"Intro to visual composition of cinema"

Let's talk a little bit about how we interact with images, photographs, paintings, cinema, visual stimulus. Because our eyes and brain can process things we're seeing faster than it can interpret it. Now, this is a survival mechanism, but what often happens then is the way we interact with visuals is we do read it. We just don't know we're doing it because we do it so fast that it's not conscious. It's not an interpretation like it is with reading a text. The trick then is first looking at how do we interact with the visual medium? How do we read it? Then looking at some of the more advanced techniques that people incorporate to guide us through the visual text and understand how we respond both emotionally and intellectually to visual media. So let's look at some examples of what I'm talking about, and I'll give some techniques on how to go about doing that.
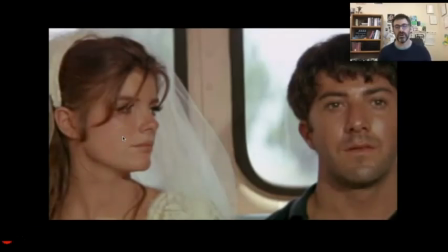[0:58]
Now let's start with this image. This is from Mike Nichols' The Graduate. And what happens on a basic level when we first interact with an image is we're going to go to the center. Then we're going to move from the upper left and across, down to the lower left and across.
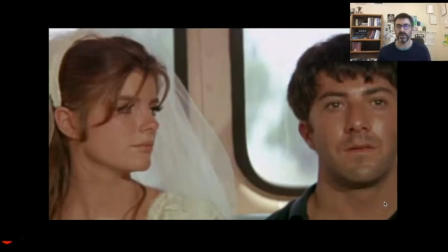[1:16]
In other words, we're going to read it like we read a page. There's a couple of visual techniques at play that are worth looking at. When we go to the center here, we see, for all intents and purposes, nothing. If you'll look at a later video, Nothing and How to Use It, I'm going to talk about the use of negative space.
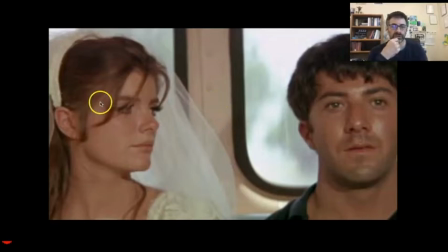[1:31]
So I'm not going to get into that here. When we move over to this side of the screen, however, we get one of the first key visual techniques, and that's an eye line. We go to her first. If we're reading from left to right, we're going to see up here, we're going to see what she's wearing.
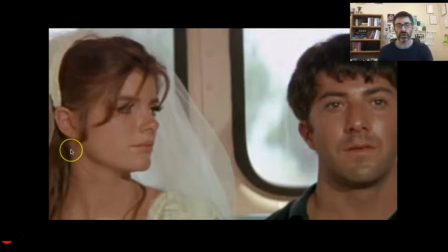[1:47]
We're going to see that here. So we're going to start with her. She is the beginning of this story. Now, this is from a film. This is from a moving image. But a good filmmaker or a good visual artist is going to think about how we're going to be responding to this and in what order, consciously or not.
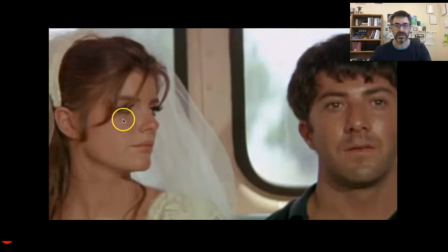[2:05]
And so this first technique, line of sight, we start with her and we're guided to him. Now we get there anyway, but the line of sight suggests connection, right? We are being walked through this image, and so we see a connection, but then note the juxtaposition.
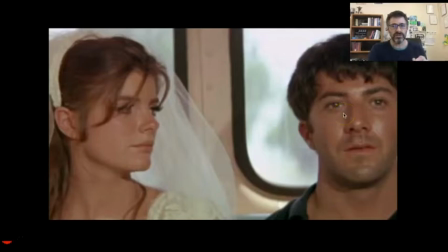[2:22]
She is looking at him. He is very definitely, very consciously not looking at her. You probably get the sense that they're connected, that they're together in some way, even though the most reasonable interpretation here would be that for whatever reason, she appears to be on a bus in her wedding dress,
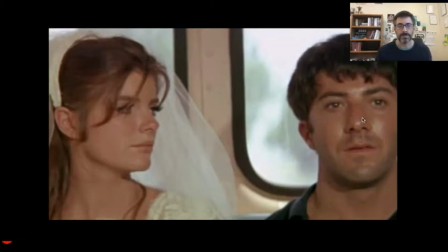[2:37]
and she's looking over at some sweaty, disheveled guy next to her. But that's not particularly interesting beyond why is she on a bus in her wedding dress. When they're connected, when there appears to be a relationship based on that, now it's interesting. So just that simple piece of starting from reading from left to right,
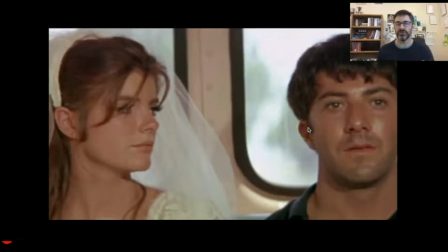[2:57]
but then using line of sight to suggest connection is the first thing that helps us enter into the world of the image.
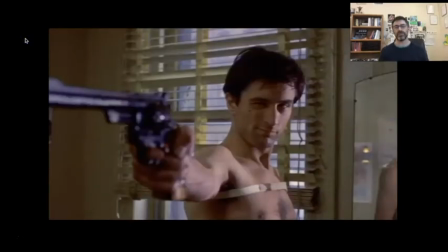[3:03]
And good visual media will do that. Now let's look at this one then. This is another one that's an iconic image where if we're talking about some important techniques, here we've got several things. Now one, if you'll note, we go to the center of the screen.
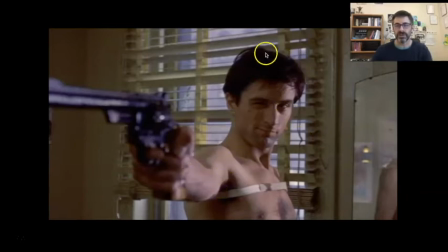[3:21]
What's at the center of the screen? Him. His face. Now this gun takes up about a third of the entire image in terms of dominance of space, and yet because he's at the center and he's in focus and the gun is not, even though obviously this is prominent,
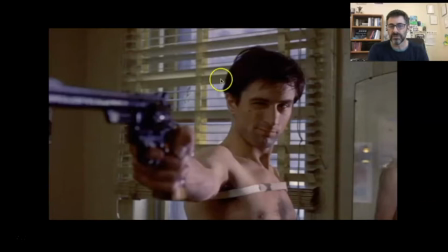[3:37]
one could reasonably say this image is about him, because images can be about a number of things. They can be about people, they can be about places, and they can be about things. There's going to be all of that, but something is the dominant elements, the piece that the filmmaker wants us to pay attention to most.
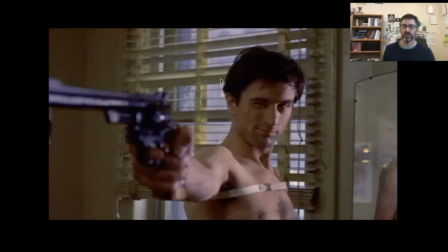[3:56]
And this is a much, a fairly humanized feeling story. In other words, this doesn't feel like an over-the-top Michael Bay action movie. We've got realistic lighting.